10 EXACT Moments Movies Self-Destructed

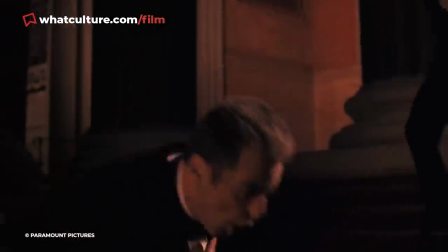Mary is mortally wounded by a gunshot and soon enough dies in her father's hands,
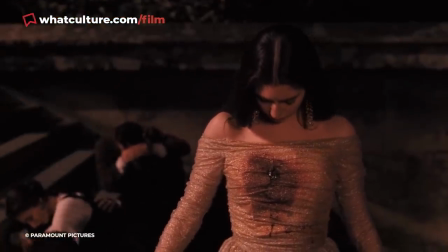but the entire manner in which the scene is executed is unintentionally laughable.
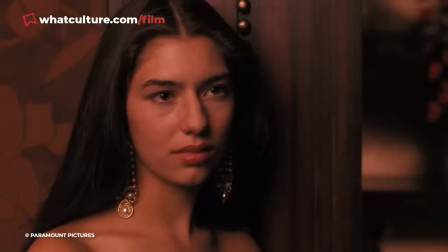From the fact that Mary takes 20 whole seconds to realize she's been shot, to the campy way she falls down to her knees,
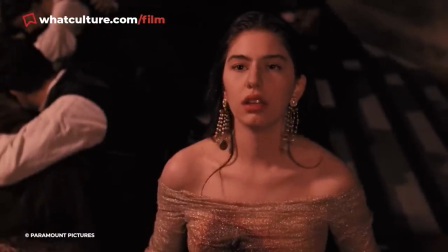her vapid, very Californian utterance of "Dad," and the slapstick manner in which she finally keels over,
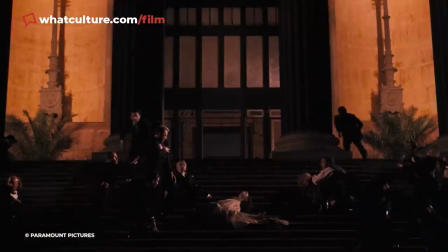it's all absolutely impossible to take seriously.
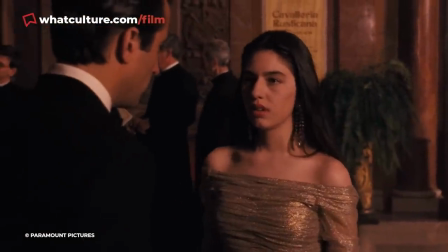It's of course well known that director Francis Ford Coppola's daughter only took the role of Mary to replace Winona Ryder last minute,
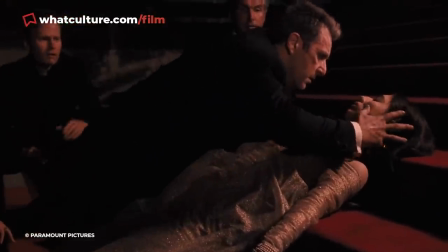and her excruciating performance is often cited as the giant leading anchor around the movie's neck.
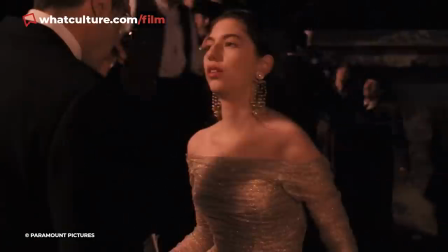Her performance and how it's staged ultimately tank the single most important scene in the movie,
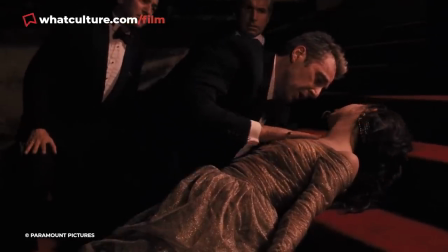no matter how brilliant Pacino's work as the grieving father might be immediately afterwards.
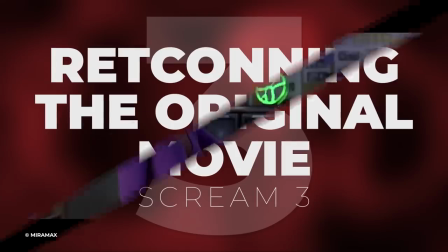Number 3. Retconning the original movie. Scream 3. I think I've already mentioned this before on the channel, but there is a big disclaimer here anyway.
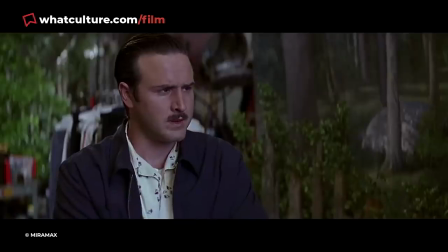I really bloody like Scream 3. Although lacking in chills compared to its predecessors,
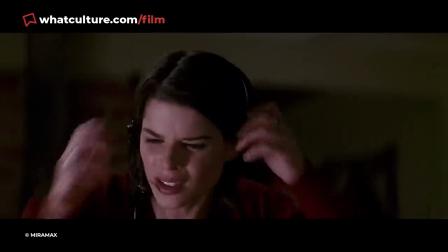Wes Craven and Kevin Williamson's third Scream movie is an entertaining neo-noir
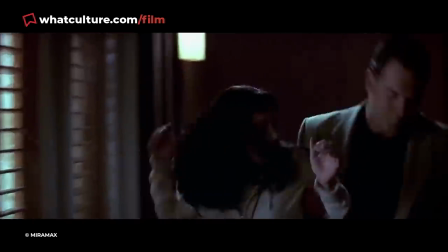that dives into the insidious underbelly lying beneath Hollywood's varnished surface.
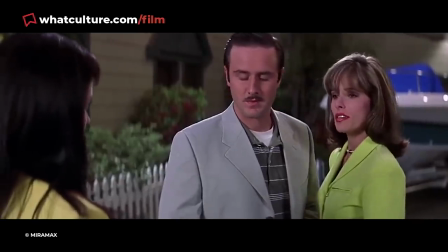It also has Patrick Warburton and Parker Posey giving maybe the best performance in the series as Jennifer Jolie.
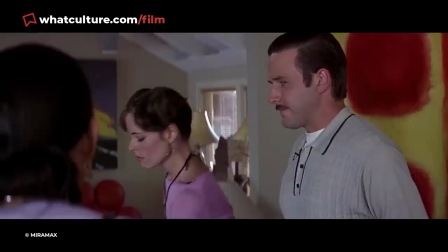It's a fun time! Please give Scream 3 a chance! Okay, so now for the bad.
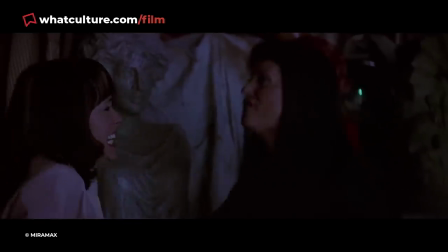As much as I like this one, there is no escaping that diabolical third act reveal,
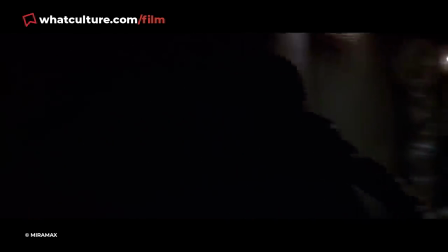which retcons the events of the original movie and reveals that director Roman Bridger, the ghost face for the third outing,
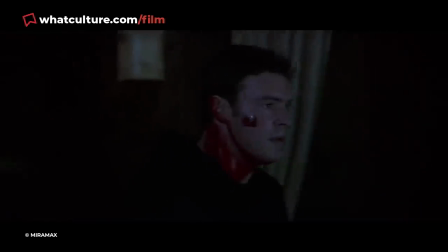is actually Sydney's half-brother. Scream 3 goes one step further though,
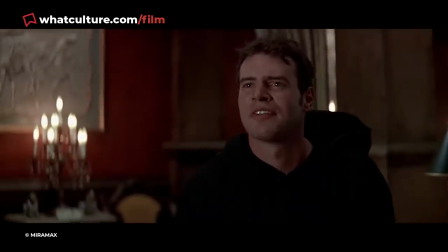having Roman be the one responsible for setting off Billy Loomis and Stu Maker's murders in the first film, having shown footage of Sydney's mother with his dad.
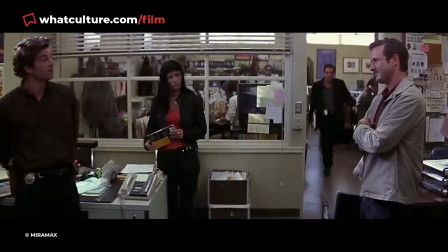Needlessly undercutting the original movie was never going to do Scream 3 any favors.
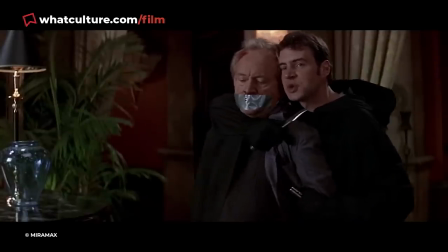And while the ending does leave Sydney in a nice place, the fact it took an awkward retcon to get there does leave a cloud lingering behind.
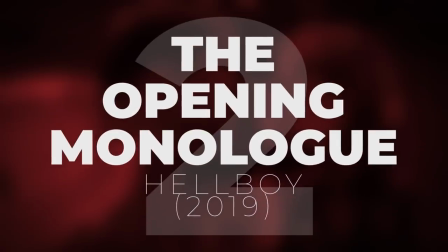Number 2. The opening monologue. Hellboy 2019.
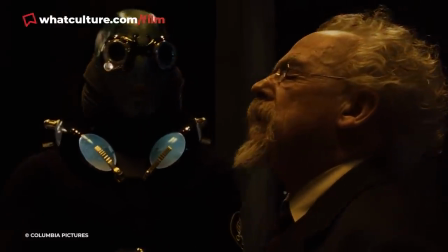As much as I really like the Guillermo del Toro Hellboy movies, they aren't an accurate reflection of the Mike Mignola comics.
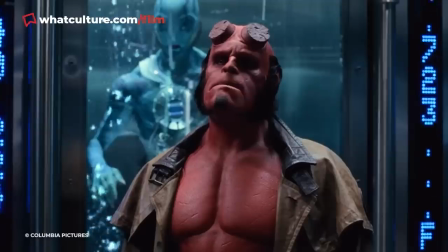Mignola's original Hellboy run was dark and mostly immersed in history.
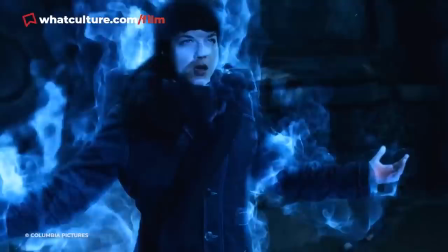Del Toro's films tapped into some of those elements and are still really entertaining,
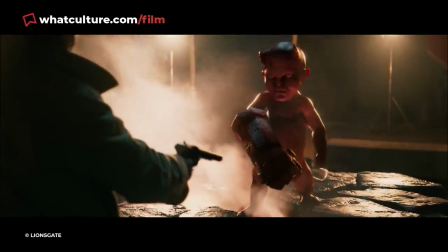but when a reboot was announced with the Descent director Neil Marshall attached, I was really optimistic.
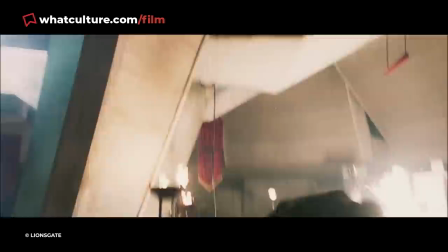Sadly, despite showing flashes of its potential as a truly authentic adaptation of Mignola's comics,
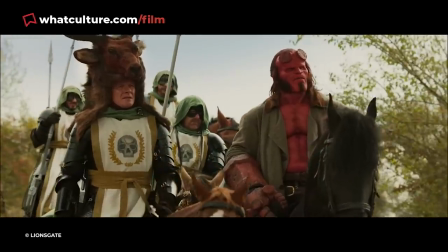the Lobster Johnson flashback and Baba Yaga scenes especially, the 2019 Hellboy is a total train wreck,
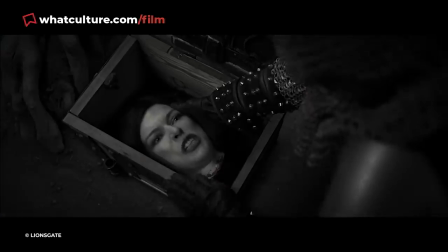a tonally irreverent misfire that felt more like a reply to Deadpool in the MCU than a considered attempt at relaying the beauty
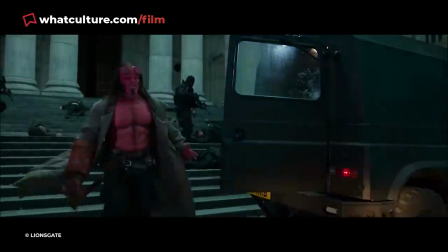of the original Dark Horse comics.
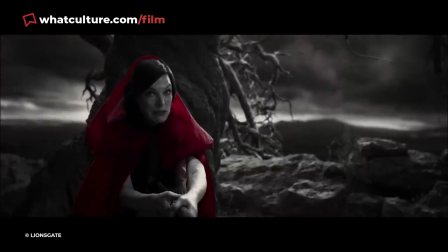This was made immediately apparent in the opening, which recaps the fate of Nimue with a narration from Ian McShane, who plays Professor Trevor Brutenhall.
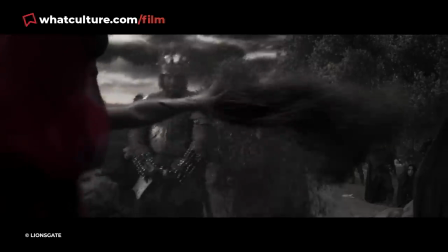Things start off okay, until McShane starts swearing with Nimue's decapitation, and the tone shifts into zany unseriousness.
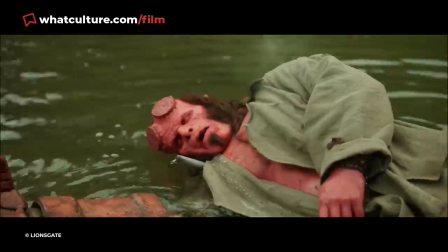This jarring tonal mishmash sadly foreshadowed the rest of the film all too accurately,
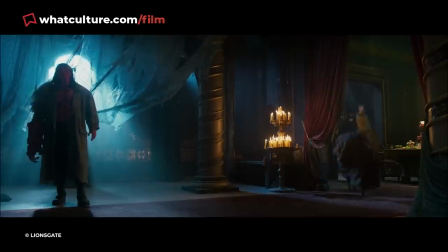with the remainder of the runtime being comprised of David Harbour yelling all his lines and random needle drops interrupting different action set pieces.
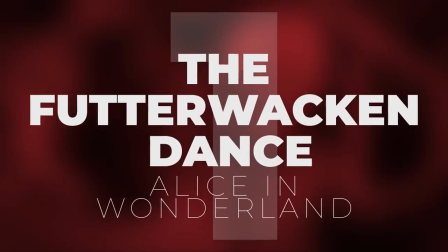Bad. And number 1. The Fuddawhackin Dance, Alice in Wonderland.
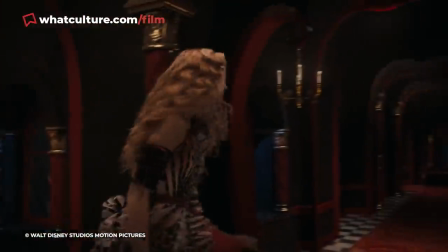Tim Burton's adaptation of Alice in Wonderland is an 108-minute sensory assault,
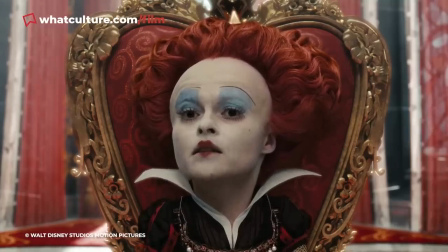but at least it's worth sitting through to see the Mad Hatter's much-hyped Fuddawhackin Dance, right?
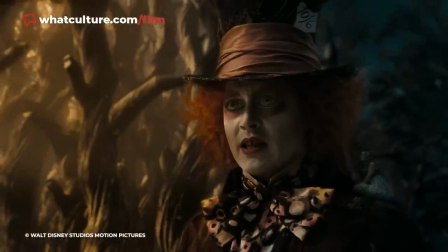Well, not really. A running gag throughout the movie is that the Mad Hatter never does the joyous dance anymore,
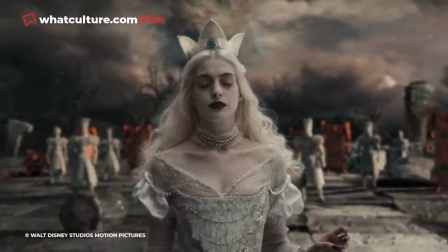though he promises his friends that he'll do it again when the White Queen, Anne Hathaway, gets her crown back.